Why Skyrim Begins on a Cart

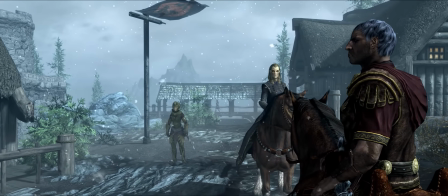730s
You're not lore-dumped about the White Gold Concordat or how the war-crippled Empire bent the knee to the Thalmor and outlawed the worship of Talos to avoid total annihilation.
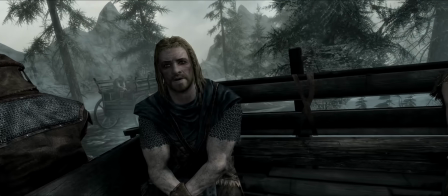738s
Instead, you just feel the tension in their voices.
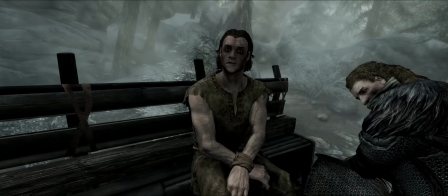742s
You hear the defiance in Ralof's tone, the bitterness in Lokir's cynicism, the weight of Ulfric's silence.
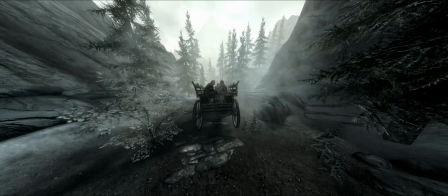748s
And all of that subtle world building is underscored by the presence of a fourth person in the cart, who never speaks of ideology because he doesn't need to.
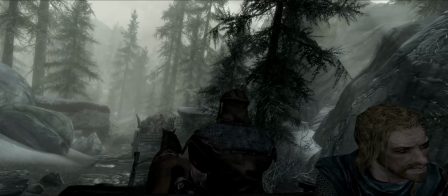756s Shut up back there.
In the intro,
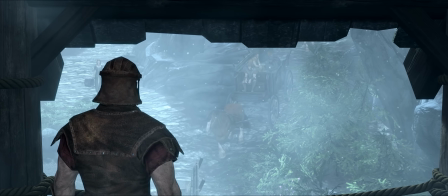758s
we feel the power of the Imperial Legion contextually because we're their captives and we can see that they have a concrete process for trafficking and disposing of those who oppose their view.
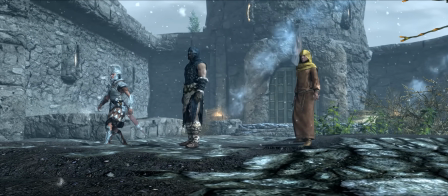767s
It is impossible to play through these first few minutes and not think that the Imperial Legion are the ruling power and that the Stormcloaks are the underdogs.
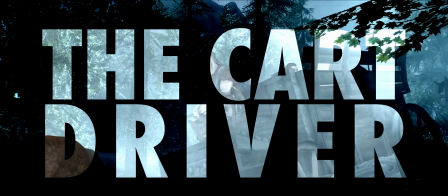774s
But it's this anonymous driver, this faceless cog in the Empire's machine that hammers home that point.
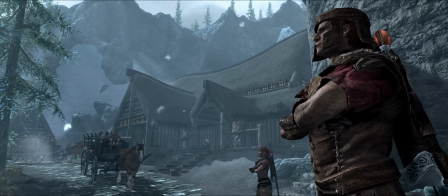780s
He's not really a villain, he's not even a person, he's a function. He moves bodies to their death.
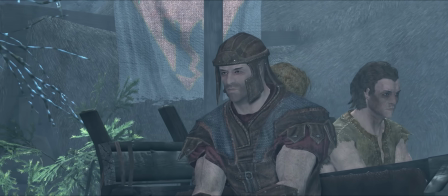786s
The final words of his prisoners aren't even human to him, they're just an annoyance, like a bug that he needs to swat away.
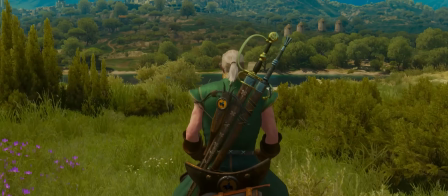792s
Now, we've had our fair share of Skyrim killers since 2011. Avowed, Outward, Greedfall, the list goes on and on.
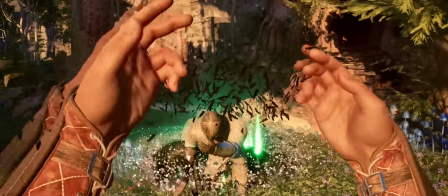801s
But even if these games were good in their own right, they never held a candle to the magic of the Elder Scrolls world.
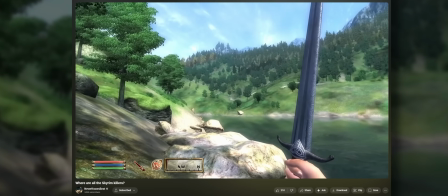807s
Never Knows Best put it beautifully in a recent video when he said that Elder Scrolls games are unique due to their unparalleled freedom and their unparalleled immersion.
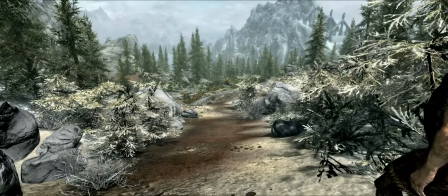815s
It's because the world is fully open. Every direction feels like the right direction. The NPCs who fill the world feel alive. They have feelings, opinions, routines. And to me, that's what makes Skyrim so special. It's not the dragons, it's not the massive, epic, high fantasy storyline. It's that they give you 4 people in a cart and they trust that that's enough to introduce you to the game's world.
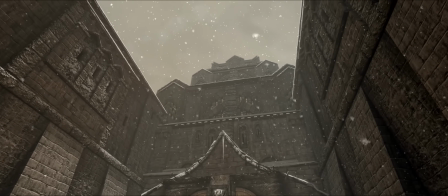834s
The joy of Skyrim is felt in the freedom that they give you to immerse yourself in a world so dense and so cared for that it truly feels alive.
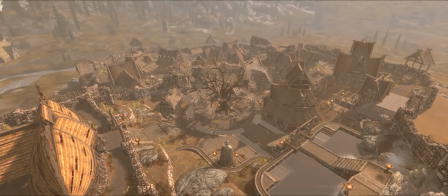842s
And the depth of the world, the immersion that makes Skyrim special, it all starts in the cart. But on the topic of other games, Skyrim isn't even the only game to start with darkness.
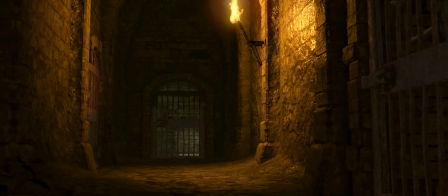855s
In Dark Souls, for example, you begin in this dimly lit prison cell. You're fully removed from the outside world.
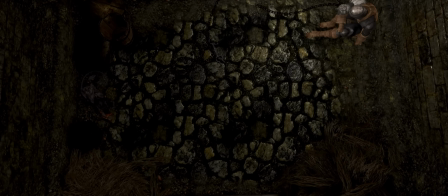860s
Because of this, it's mysterious. It lets your mind start to piece together the outside world before you're handed the reins.
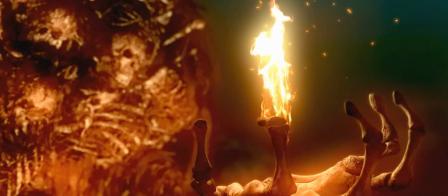865s
But actually, Dark Souls gives you this massive exposition dump cutscene before that, so even they weren't confident enough to make you sit in pure silence. But Breath of the Wild was. You actually sit in a very similar 16 seconds of pure silence before this ethereal voice prompts you to wake up,
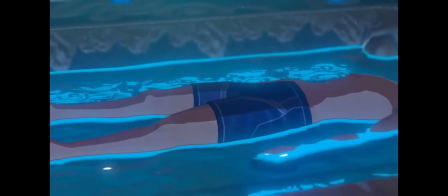881s
and then reveals Link in his mystical jacuzzi. But then you sit for 2 minutes and 3 seconds before they give you control of your character.
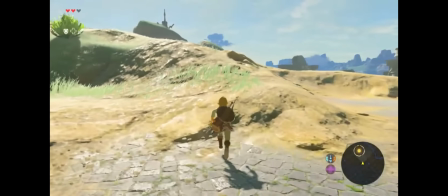889s
And I love Breath of the Wild's opening.
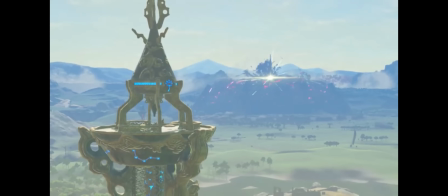891s
I think the way they tutorialize those key gameplay elements and that starting zone is genius, but to me, those 2 minutes of silence and slow pans are just a bit overkill.
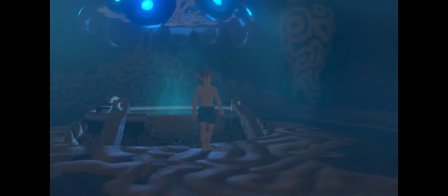899s
And I think it does a great job at indicating what a silent meditation the rest of the game is going to be,
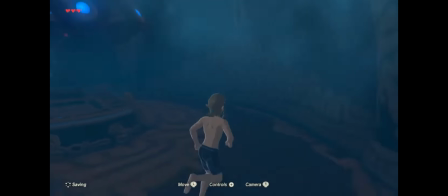904s
but that juxtaposition between the Zen jacuzzi into sprinting with your wet feet like a lifeguard is about to blow their whistle is just a bit too jarring for me.
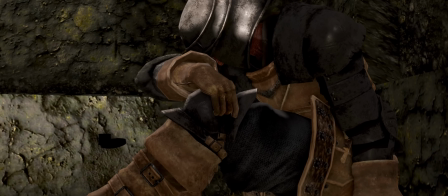912s
Dark Souls and Breath of the Wild, they both have introductions that are perfectly suited for the games that they preface.
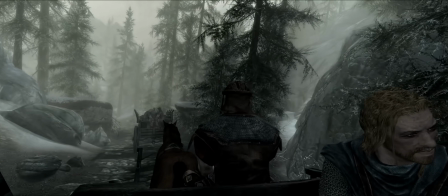918s
And Skyrim takes elements of these quiet, contemplative introductions, like the focus on ambient sound design and the leisurely pacing,
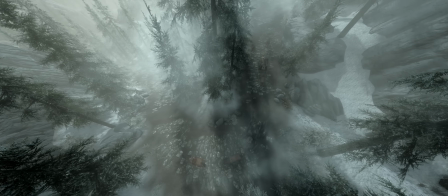924s
and pairs it with some other tricks it has up its sleeve, like environmental storytelling and a rich tapestry of culture.
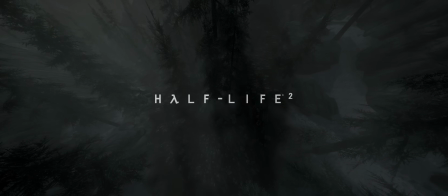930s
But one of my favorite game introductions of all time comes from 2004's Half-Life 2. You start with 10 seconds of darkness before they quickly drop you into a hallucinatory monologue from G-Man.
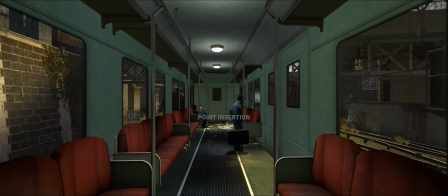941s
And you come to your senses on a train, which is not too different from a cart, where you see a few employees and this industrialized world starts to fill in around you.
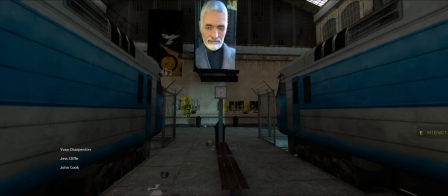950s
In a few seconds, you're given control, and then you quickly get this masterclass in diegetic environmental storytelling.
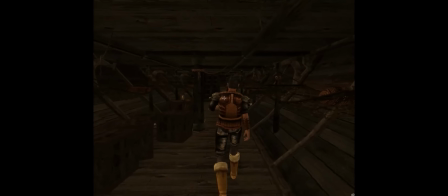956s
Now, Todd Howard and Bethesda are kind of known for their openings.
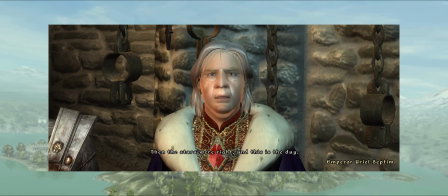960s
In Morrowind, you start with some light paperwork, Oblivion kicks off with Patrick Stewart monologuing, Fallout 3 makes you live an entire childhood in a vault,
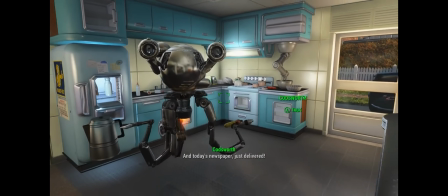968s
and then Fallout 4 makes you sip coffee in a 1950s fever dream before nukes come in to ruin your morning.
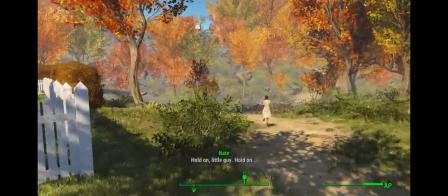974s
All four of these openings are doing a lot.